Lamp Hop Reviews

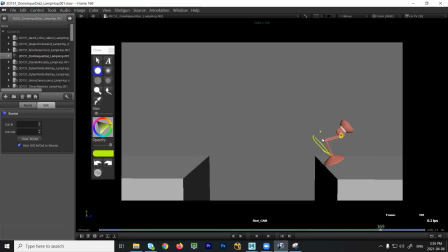(12:17)
I would try to have the neck break a little bit more this way. And then a few more frames to continue down. So maybe 2 or 3 frames to settle, right? So all of a sudden we go from falling and we hit this wall and we don't move very much.
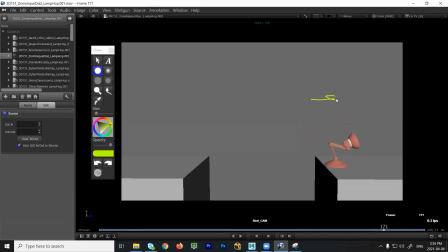(12:34)
And the whole direction has been set up that we've got a lot of momentum going this way. I don't think you're stopping the character enough to justify it holding still. So what I would try to do is build the landing pose, like an example. So you get to this point and that leads you immediately
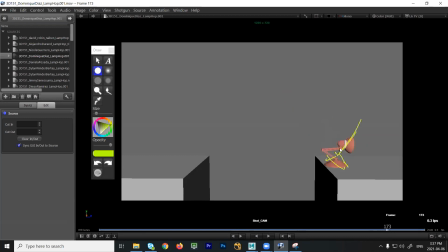(12:53)
from here to then pushing off and accelerating off screen, okay? The way that you're stopping the lamp, it doesn't feel believable that it would stop, right? It feels very abrupt, like it hit something, and then it moves back. So like the whole direction that we've established is we're going this way, and then you're heading this way, and then all of a sudden we reverse and go that way.
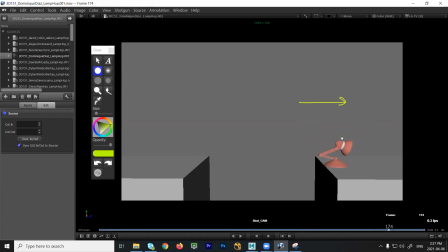(13:13)
So it feels very odd. Also, it's like snap, and then we pull back, okay? And then here the jump, I think you could probably get the character, if you just angle them a bit more this way, they could probably get off screen. This feels like the base just goes up. It's not really going this way. So get the character off screen, right?
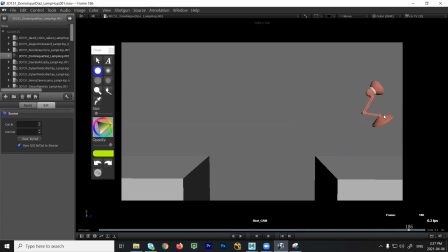(13:32)
It feels like all of a sudden something grabs the base and rotates. And especially here, you can see the lamp, it's in this position, goes forward, and then it starts to rotate back, right? So it feels like something is pushing it that way, and then it gets pulled that way. So there's a lot of different forces at work.
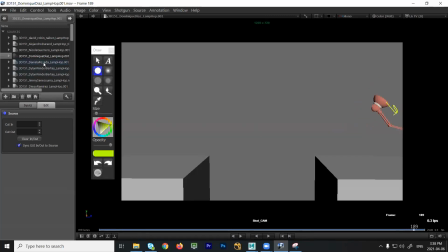(13:51)
Okay, Dominique? Okay, okay. Yeah. Daniela.
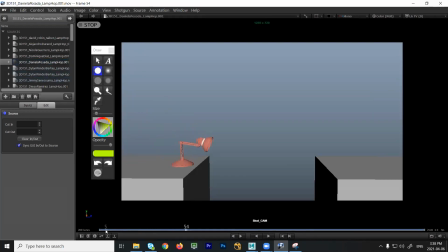(13:58)
Okay. I think the spacing, try to ease out a little bit more. So when you look at the spacing, it really crushes in at this point. So you're easing in, and I think I would try, instead of moving this much,
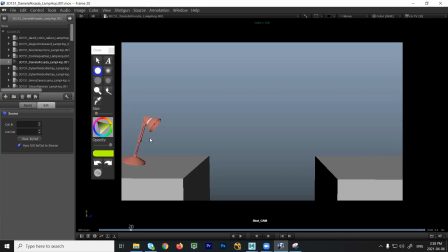(14:13)
I would really try to just ease out of that a little bit more gracefully. And then what happens here is you have 2 positions that are very close. So you could use that, right? So you could sort of have the lamp a little bit lower, ease out. And then when you get here, instead of just stopping here, you could go up a little bit higher.
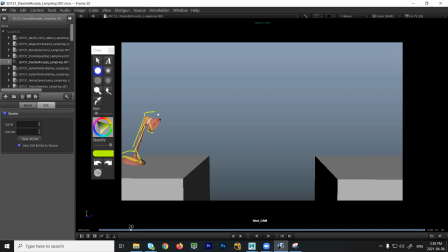(14:31)
Maybe you could sort of tilt this up a little bit and have that feeling that we're still pushing up a little bit more. Okay? Feels like we kind of stick. Feels like the head of the lamp kind of sticks at that height and all of a sudden it accelerates up. Here it's a bit evenly spaced. If you look at the distance per frame, it's very linear.
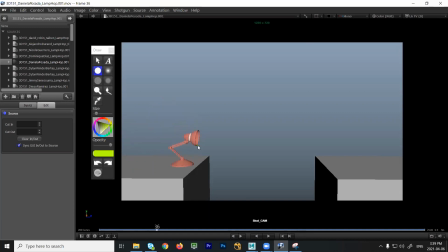(14:51)
So just watch that. This is good. The ease in that you have here, we're slowing down. That's good. That's nice. And I think what I would do is maybe hold. The character doesn't completely hold.
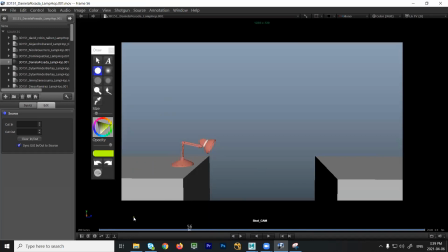(15:04)
They always feel like they're kind of sort of slowly tilting forward. Have them look. It's okay to keep them alive a little bit, but it feels like they're drifting. They're drifting forward. And I would rather that you kind of contain the movement so that there's less distance to the right until you move.
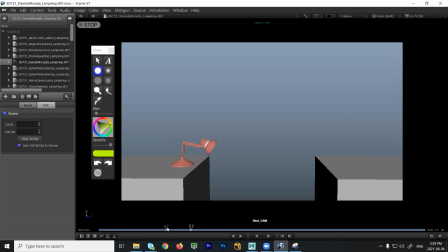(15:19)
So it's really clear that I'm moving for a reason. I'm not just floating across, but I'm looking at something, and now I'm going to look at something else. Okay, just to separate the two movements a little more clearly. Right here, you get sort of the tangent that I mentioned, right? So like the edge of this is lining up just with the edge of the corner, which flattens things out.
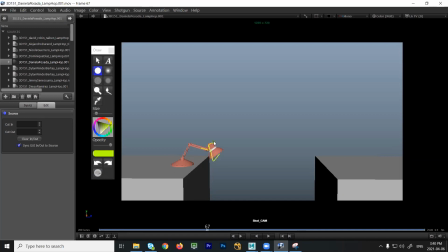(15:38)
So an easy thing to do would be to just push the lamp head out just a little bit more, just so we don't have any overlap like that. That's just touching, okay? And the jump looks okay. Yeah, again, you're here.
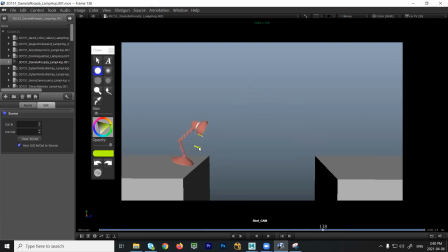(15:57)
I wouldn't go this far in one frame. I would probably back that up and ease out. So just barely move and then save the big gap for here, right? So you start from here, right? So it'd be like you move a little bit, then you get to this frame. And even here, you could experiment. Do I need this one and this one? I would probably kill this one, just have this one.
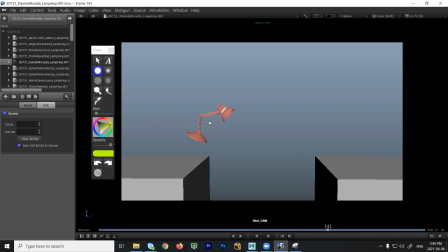(16:16)
So you just have this, a little ease out, then to this one, and then lift straight up. And look at the base, right? The base goes this way and it seems almost like it's at the same height.